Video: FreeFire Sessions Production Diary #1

This is the production diary for FreeFire Sessions Episode 1. I'm going to go behind the scenes into the pre-production, production, and post-production of this. I'm going to start with my edit and go into some of my ideas on the production standpoint, lighting, why I set up my lighting the way I did for the grade and for the edit, and try to give some tips and ideas to help other people understand the logistics of producing a show like this.
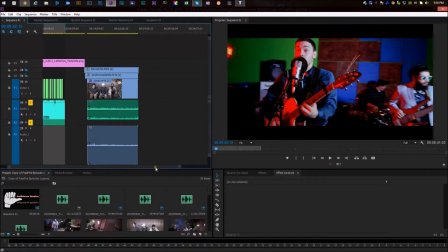[0:45]
All right, so I came in Premiere right here. I got everything imported. This is a mostly finished version of the show.
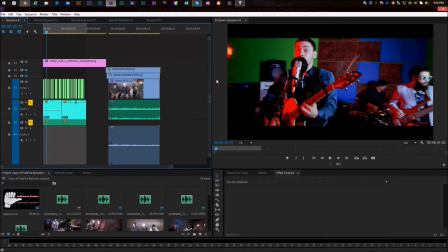[0:54]
I'm going to kind of go in and dissect what I've done so far and then go into what it looks like coming out of the editor.
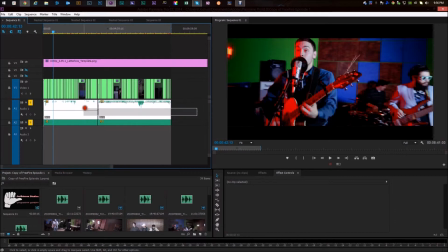[1:06]
So right here, I got the 2 audio clips for the songs that were played,
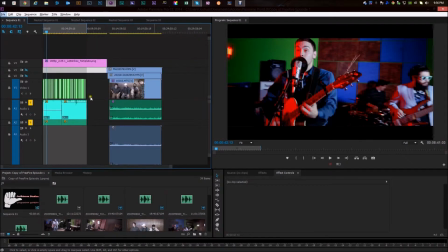[1:13]
and then I took in the 3 cameras we are running, and I multi-clipped them, and did a rough cut like that, and then I went in and fine-tuned it, and from there,
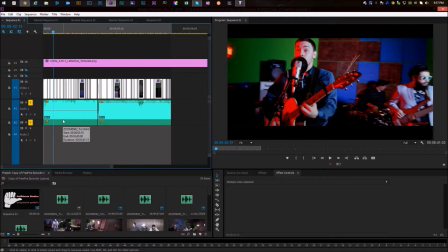[1:27]
after I pulled that in and got it cut, I went in and edited the original audio track and Audition. Mostly consisted of compression, and a tiny bit of reverb and cleaning up some of the background noise.
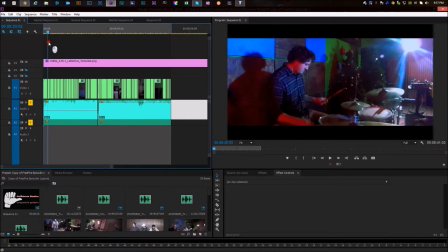[1:46]
And then after I got the audio finished, I went in and fine-tuned the cut and applied my corrections on that,
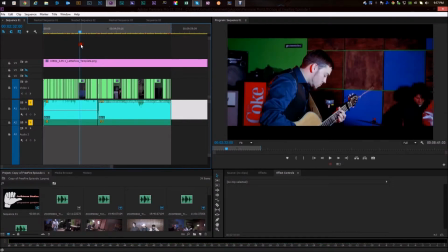[1:54]
and then I graded. So we got the multi-track right here, and I can open that up.
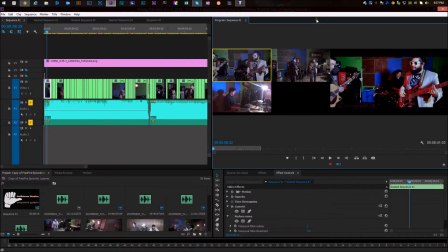[2:06]
We got our 3 cameras. It's showing the ungraded version right here, and I went and did a live rough cut from there and fine-tuned. And then after I finished the fine-tuned cut, I went in and did the grade,
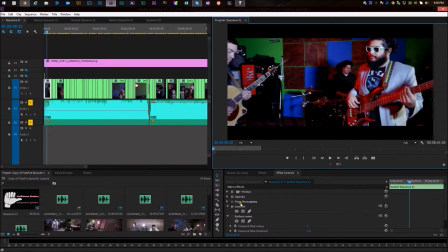[2:26]
and you can see from this first clip right here, if I turn the grade off, what came out of camera. We shot flat for this because I knew I was going to come in and do a really detailed grade on here. I lit very evenly.
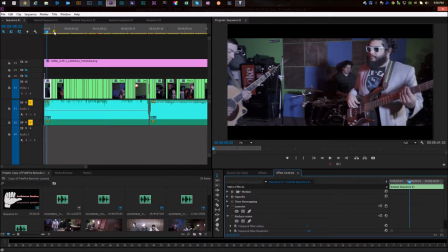[2:44]
We have we come into a wider shot.
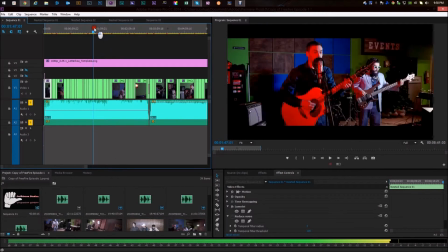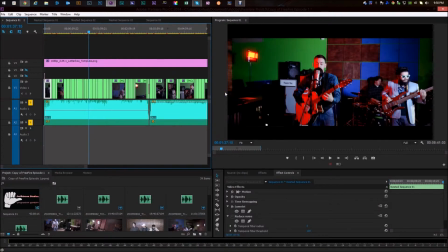[2:56]
Right here, you can see this red light I have right here. I have another panel in the front of the singer right here going straight on the side of his face. So I have his right side from front and back lit red.
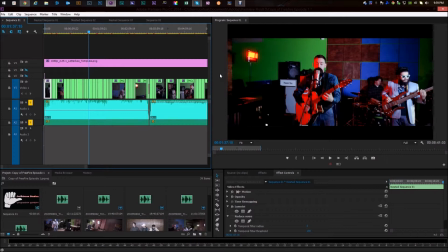[3:14]
And then on his front left side, I have a daylight LED panel with a CT blue on it. And then in the far corner, the far back left corner, I have a daylight balanced spotlight.
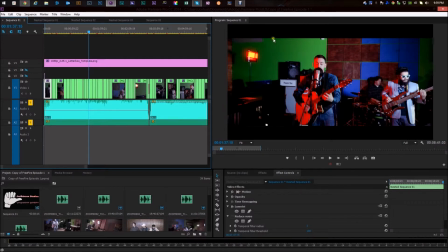[3:34]
That one is ungelled. It gives a nice backlight,
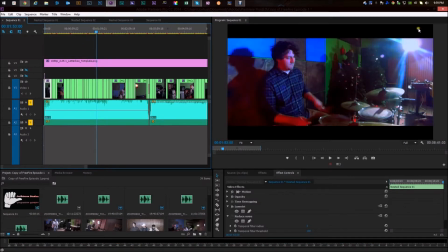[3:41]
and you can see from this shot, it gives this cool flare on this angle right here. And it gives a nice sparkle on a lot of these angles right here.
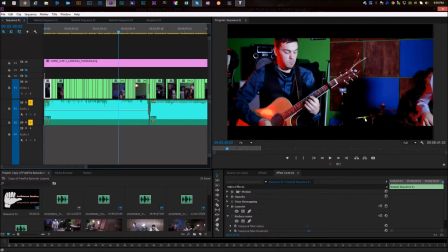[3:54]
It gives a kind of edgier look to the band. And as I was shooting this, that's kind of the look I wanted.
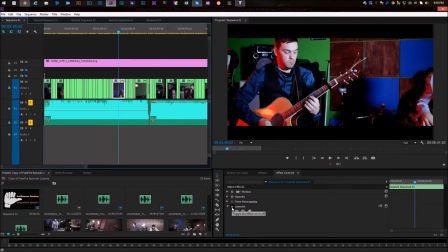[4:02]
I decided in pre-production that I wanted a like moody, contrasty, vibrant look. And anybody who's followed my work knows that's kind of my style.
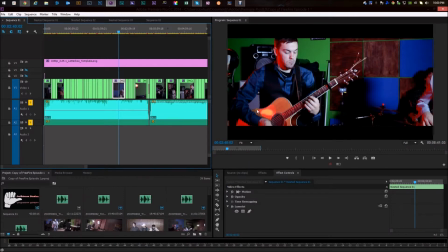[4:18]
I use a lot of blue and daylight balanced lighting, and splash color, and from there I build daylight, and then I go in and set my colors. And so for this, I knew what I wanted. And if you look at the flat version of this track, you can kind of see what I was going for when I shot it. You have a soft red look here, but it's mostly an even white fill.
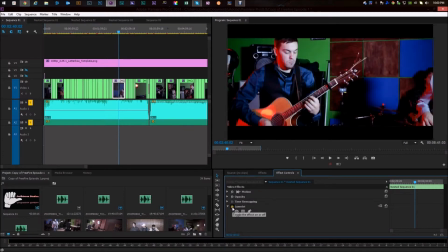[4:49]
And what I did was when I took it into the grade, I punched the reds up as much as I could get, and softened out some of the highlights and put a lot of extra saturation in the blues.
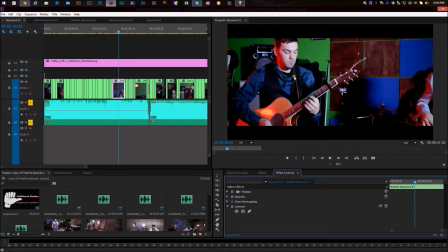[5:07]
It gives it a really contrasty, colorful, moody look that I was going for. And then from there, I pulled it back in. I denoised some of the footage to clean up some of the compression artifacts.
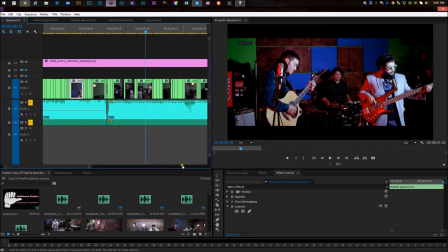[5:25]
I sharpened it back up to give it kind of the clean look. This clip right here is before the noise reduction and sharpening,
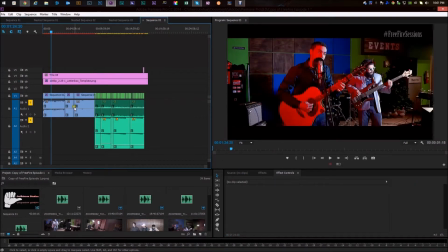[5:38]
and then this piece right here
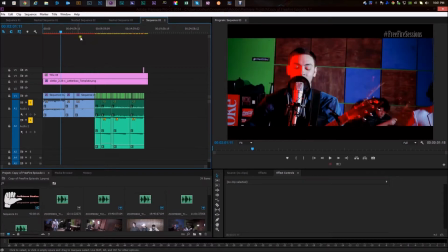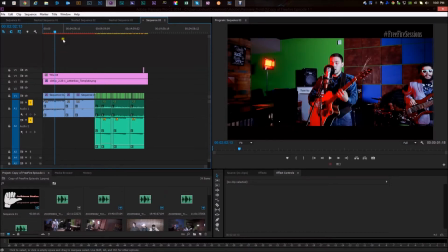has been denoised and sharpened. And between the extra contrast from the grade, the noise reduction, I killed most of the noise in the shadows,
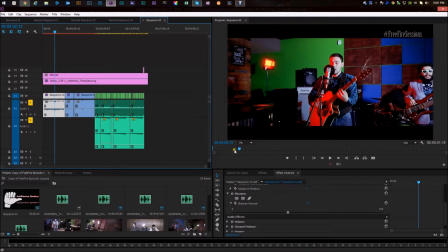[6:12]
and sharpened the details back up. It's pulled the highlights down. It gives it a little bit of a soft, light look, but still has that moody feel that I wanted.
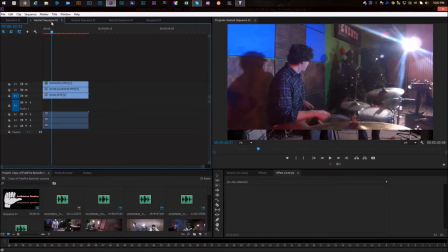[6:31]
Alright, from there I built the 2 music scenes. I moved on to the interview portion, and we had some complications with the audio, but I was able to go in and clean up a lot of this
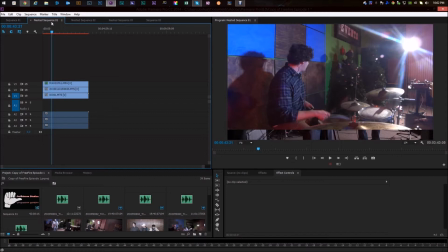[6:49]
through copious amounts of denoising and EQ in the right places and finding the problem audio.
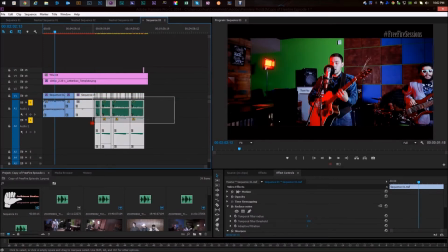[7:00]
So here in the second draft version, I have the interview scene.
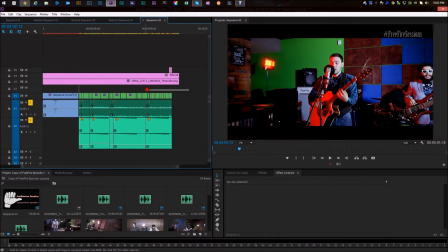[7:08]
I did the same thing I did with the music scenes. I just put it in a multicam and did a rough cut.
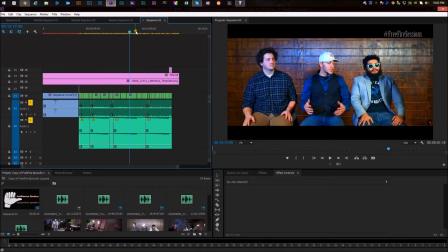[7:13]
I cut back and forth between the band and myself and a wide angle.
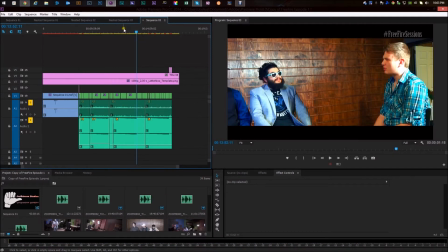[7:19]
And again, I lit this for the grade.
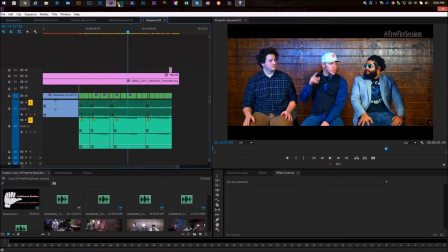[7:22]
I did 1 CT blue and 1 daylight balanced, and then a third to fill. And again, I brought it up. I graded more for more natural skin tone look on the interview portion versus
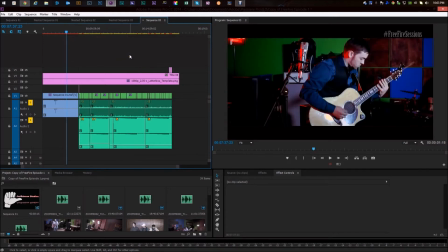[7:41]
the moodier look for the video.
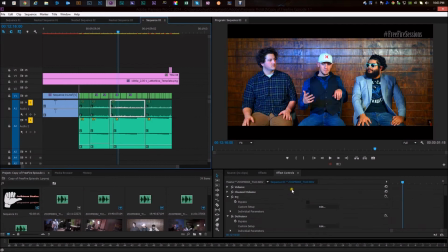[7:46]
And then for the audio, as you can see here, I have about 5 instances of denoiser. I got mastering on here with a little bit of EQ.
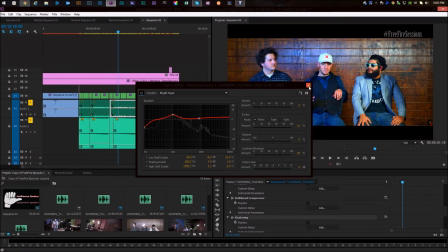[7:57]
I got compression set up to pull down a lot of the harshness,
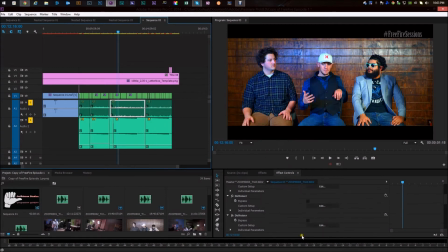[8:05]
and boosted it back up from there.